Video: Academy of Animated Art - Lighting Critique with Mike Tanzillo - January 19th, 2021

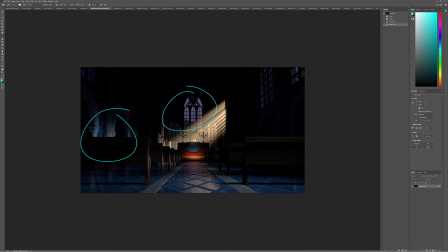The outside, it's just because it's kind of interfering with our read on this, and this bounce just because the amount of light that's hitting the ground now doesn't really justify that level of brightness on the bounce. But really starting to come together, really starting to form a story here, and that's great to see. Diana, this one looks great.
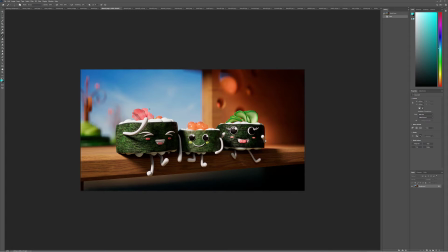I think it's a lovely pass. I do think that we could maybe get a slight bit more subsurface on there, but honest to God, this one's looking really great.
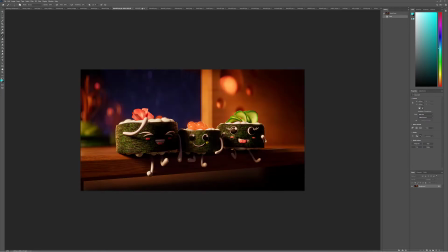For your other, I love that you did these other versions of it.
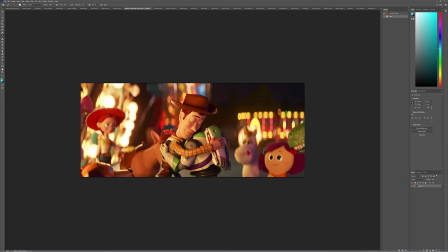For this one of the things about this feeling is that they are surrounded with these carnival lights.
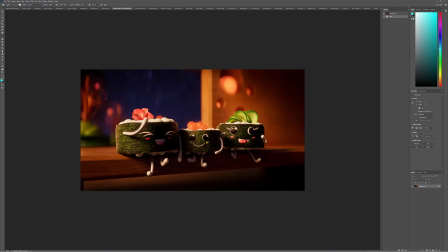And in this one, I don't feel the sense of surrounding. I feel like the light's only coming in from this way. So I would challenge you to put a little bit more on this side of them to really kind of create the feeling.
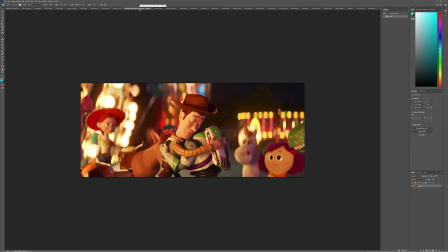Because like one of the big things about this shot is you feel like they're inside of a carnival, right? There's lights all around them. There's activity all around them. There's fun all around them. And it doesn't have to be like, obviously he's brighter on this side than he is on this side, but you still feel a little bit of that light bouncing in from that side.
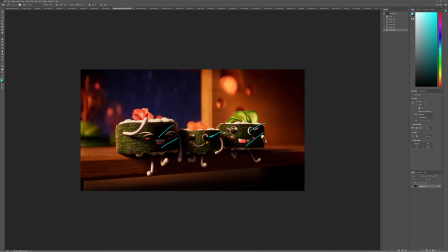So I would challenge you to push that, and then really kind of also play up some of the glowiness back behind the characters, because there's a lot of diffusion going on in that shot,
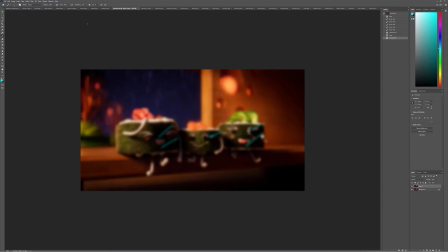and I think that you could kind of push in the same that same feeling into yours.
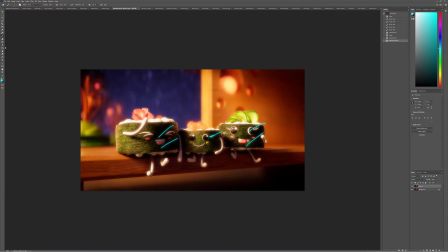Back behind them, and like this would just be a matter of peeling this back a little bit on them.
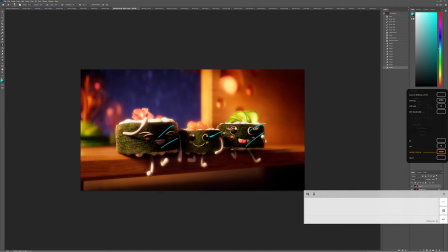And this is probably a little strong, but just to kind of give that. Ooh, man, my Wacom goes crazy when I try and do sliders.
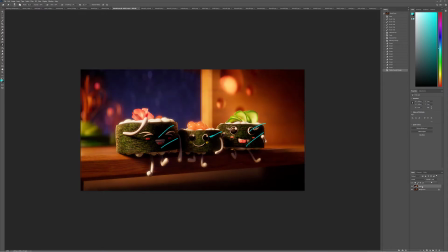There you go. Just something to add like a little bit more glowiness, haziness, happiness back there.
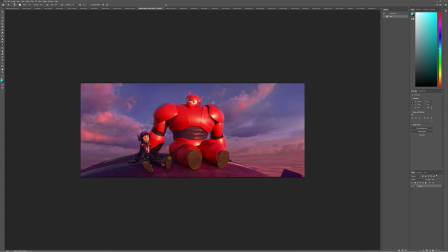And then for your third iteration, so funny. I watched this movie probably 3 times this weekend with my son. He got real into robots, and so I showed him Big Hero 6, and he'd already seen Iron Giant.
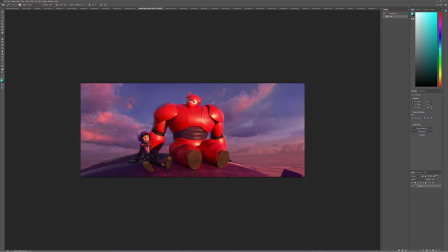Anyway, so one thing about this shot is they are kind of in a unique position where they're level with the sunset, and I think, and it really kind of reads because like you don't see much of the light here.
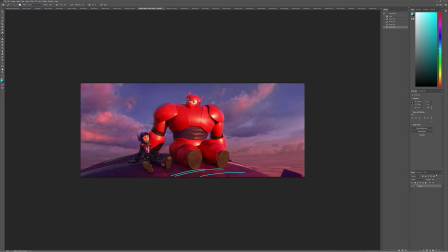It's pretty dark. It's pretty flat on them. Like you don't see a lot of light on the top of them, and it really feels like they're looking directly into the sun.
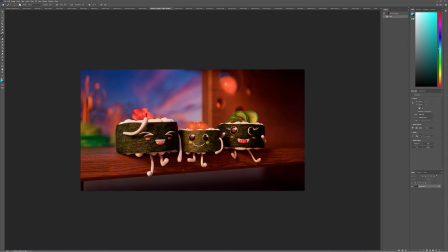With this one, I want to feel that directly looking into the sun thing. You've kind of got it on the characters here, but I want it to be brighter on the front of this and a little darker on the top. And same thing with some of these other elements. Like I wanna feel like they're kind of looking directly into it.
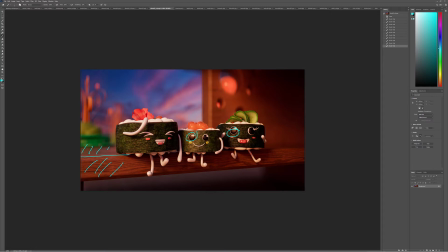I can tell by the reflections in their eyes that you've kind of got it set up that way. It feels a little kick to the side because like I'm looking at the shaping here, and I wanna feel it a little stronger.
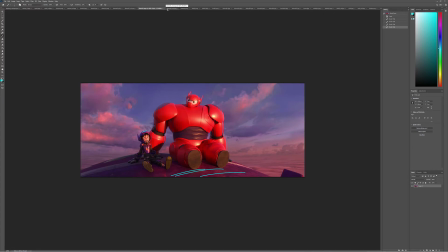I want to feel it a little bit stronger.
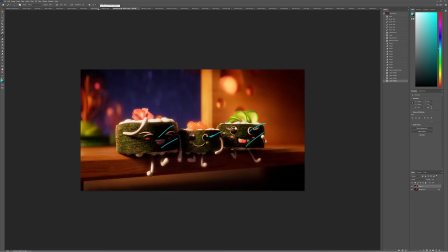So, and the other thing too is when you're doing this, you want to create
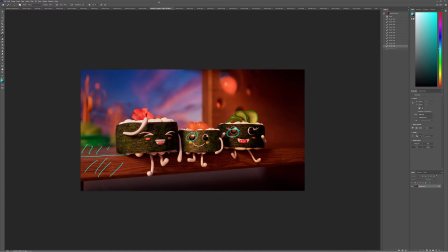a slightly different key position on them, so it doesn't just like look like you're just changing the color. So I would challenge you to do that next iteration. All right, Hisham.
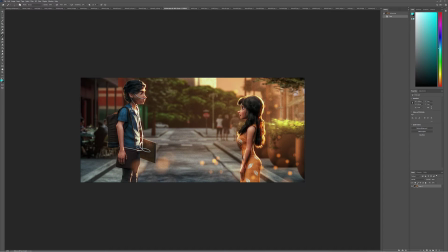So you asked about whether the sky needed more variation. I don't believe it does. I believe you've got a lot of detail in the foreground, and I think that's totally fine where it is. I think the characters look great.
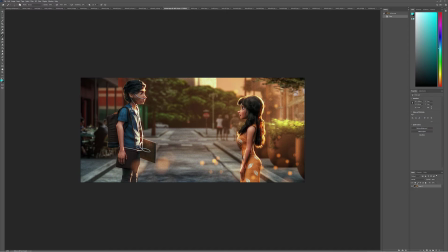I'm wondering if we can't add a little bit more warmth to her, especially in her shadows. Just because they're kind of like right here, like the shadow on her arm is just like kind of dark. And just because she's kind of our hero, and probably on him too, like getting some more, try pushing just a little bit more warmth into their fills.
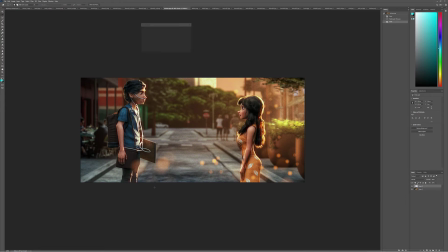That might, let's see.